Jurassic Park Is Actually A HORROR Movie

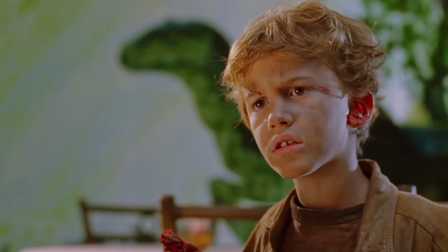While eating desserts, Lex is struck silent while shaking uncontrollably, noticing a silhouette, which happens to be a dinosaur approaching on the other side of the wall behind Tim.
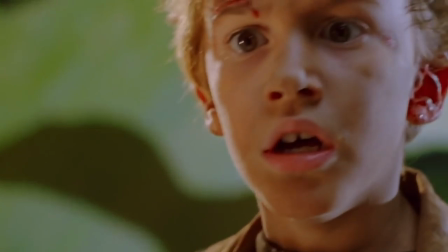Walking past the actual drawing of a velociraptor on the wallpaper, symbolizing the threat they are about to face, they think on their feet.
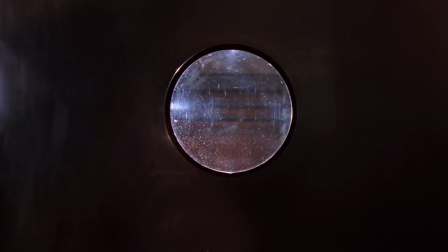They run into the kitchen and hide behind one of the counters. We see through the circular window on the door the snout of a raptor breathing.
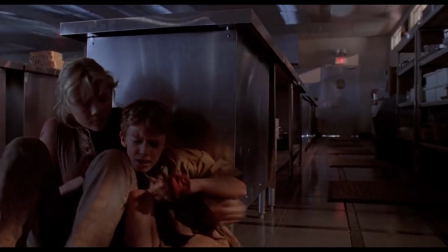We are then told by Ellie that there are only two raptors out there left, as one is contained, unless it can open doors.
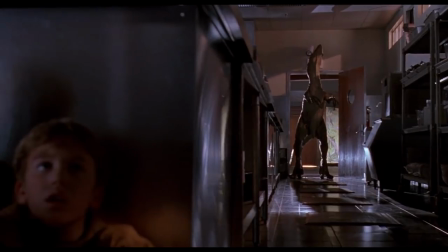Now, here we find another horror trope. We take our horror villain, and we establish what they're supposed to not be able to do, or what their kryptonite is.
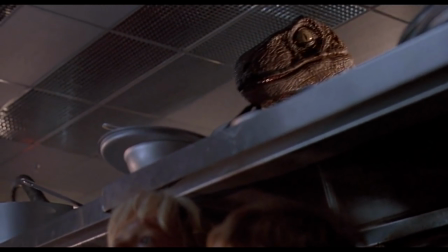Sometime towards the end of the movie, horror is created by breaking that facade.
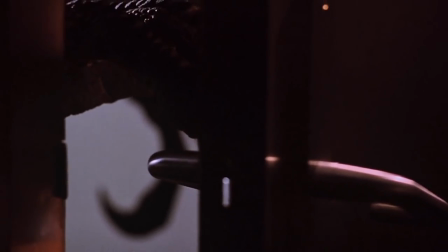We cut back to the kitchen, where we see the handle of the door slowly turning and eventually opening, establishing that the element of safety has been torn down.
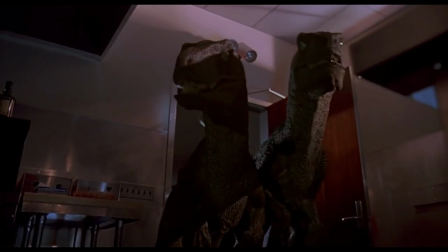Now we know that a threat is three raptors instead. First raptor in begins calling out to the other raptors to follow suit, and we get the classic raptor scene in the kitchen.
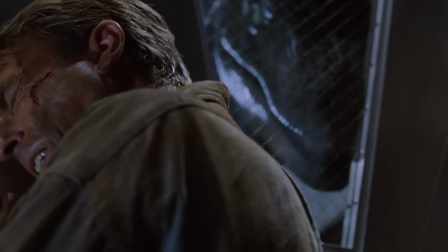The scene plays out as Grant, Ellie, and the kids try rebooting up the computer system of a park while holding off the raptors from getting inside the control room, ending in a nail-biting,
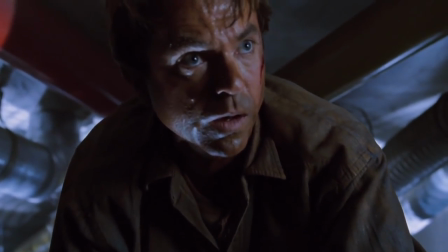near-death action escape through the ceiling while raptors knock down the door and Lex leaving her hanging as the raptor is jumping at her feet.
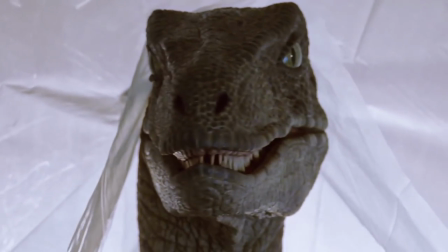This all leads to the final showdown with them being cornered by the pack of raptors only to be saved by their first dangerous encounter,
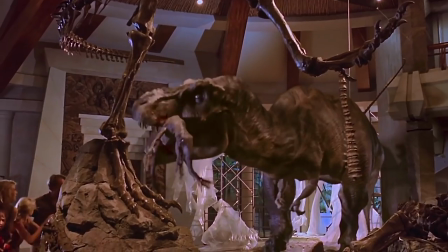the T-Rex, a dinosaur-on-dinosaur battle, ending horror with action.
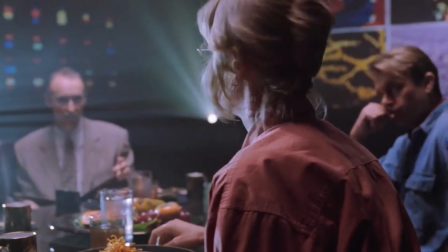Tension in Jurassic Park isn't built from the typical way you'd see action films structured.
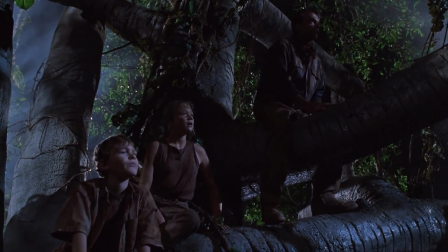Its foundation is horror first, almost through and through. And the action almost always becomes secondary.
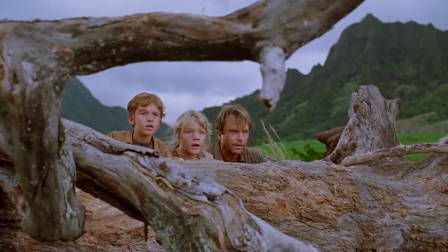Horror comedies weren't necessarily hyper-popular during this era of film. But Jurassic Park could be considered one of the first of that ilk.
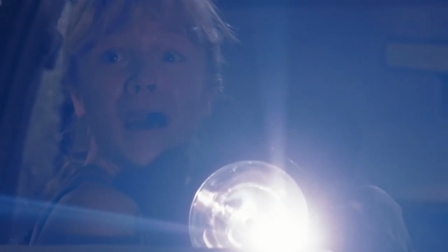And by that, I mean first to break through into the mainstream of film culture, not necessarily first ever.
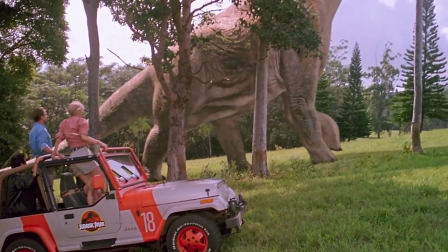Sure, it helps that at the time, Jurassic Park's CGI work found a way to create creatures that simply don't exist, that we'd never run into in a groundbreaking,
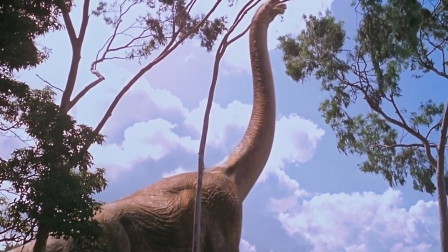at the time, seemingly realistic way.
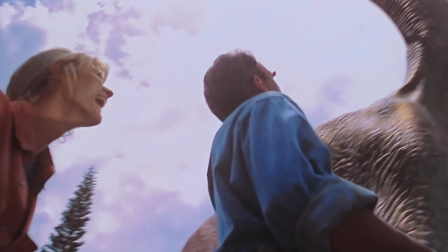But as all good horror is, Jurassic Park is another movie, like Spielberg has said 1,000 times, that was built in the editing room.
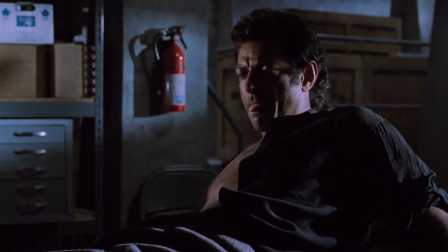Spielberg has seemed painstakingly put to film a masterclass on how to build a movie that both lives and breathes within multiple genres.
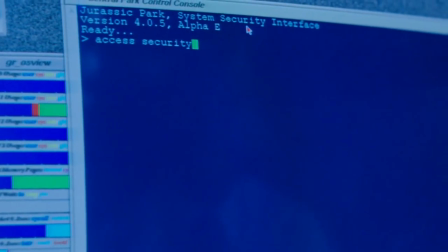It successfully immerses the viewer within a setting that you could never be in, and still grounds it in enough character moments to feel truly terrified by what's on screen.
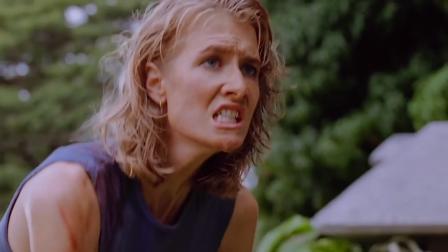A lot of horror is either based on the unknown or on what we do know becoming something we don't. Jurassic Park is kind of both of those things in both concept and in genre.
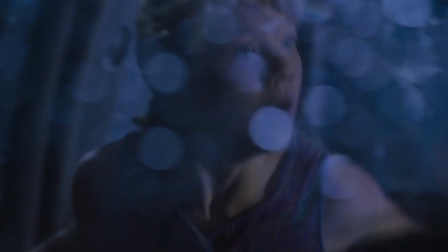So what does that mean? Well, it essentially means that the rules of genre are meaningless, that the rules of paper and brushes is meaningless.
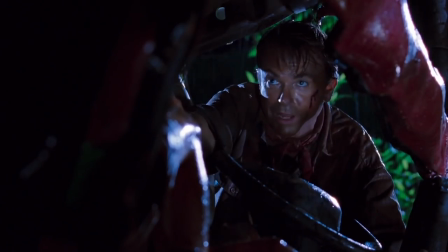It means create what you want to create, regardless of the confines that art itself wants to put you within.
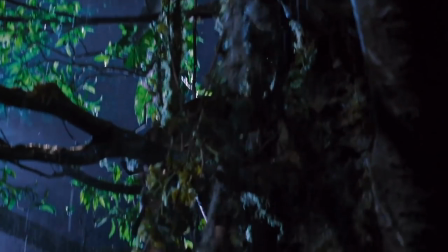Because most of the time, those confines don't come from what you create. They come from the people looking at them.
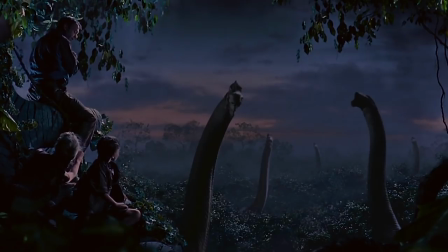And art should be for you, just like Jurassic Park was almost certainly for one guy named Steven Spielberg.
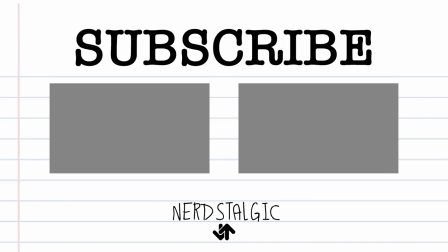Well, guys, that's it for today's video. As always, if you enjoyed it, press the like button down below. Also, hit subscribe so you don't miss anything. And on your screen right now, should be two more episodes of Nostalgics. You can click on those to stay here. And well, I hope to see you guys in the next video.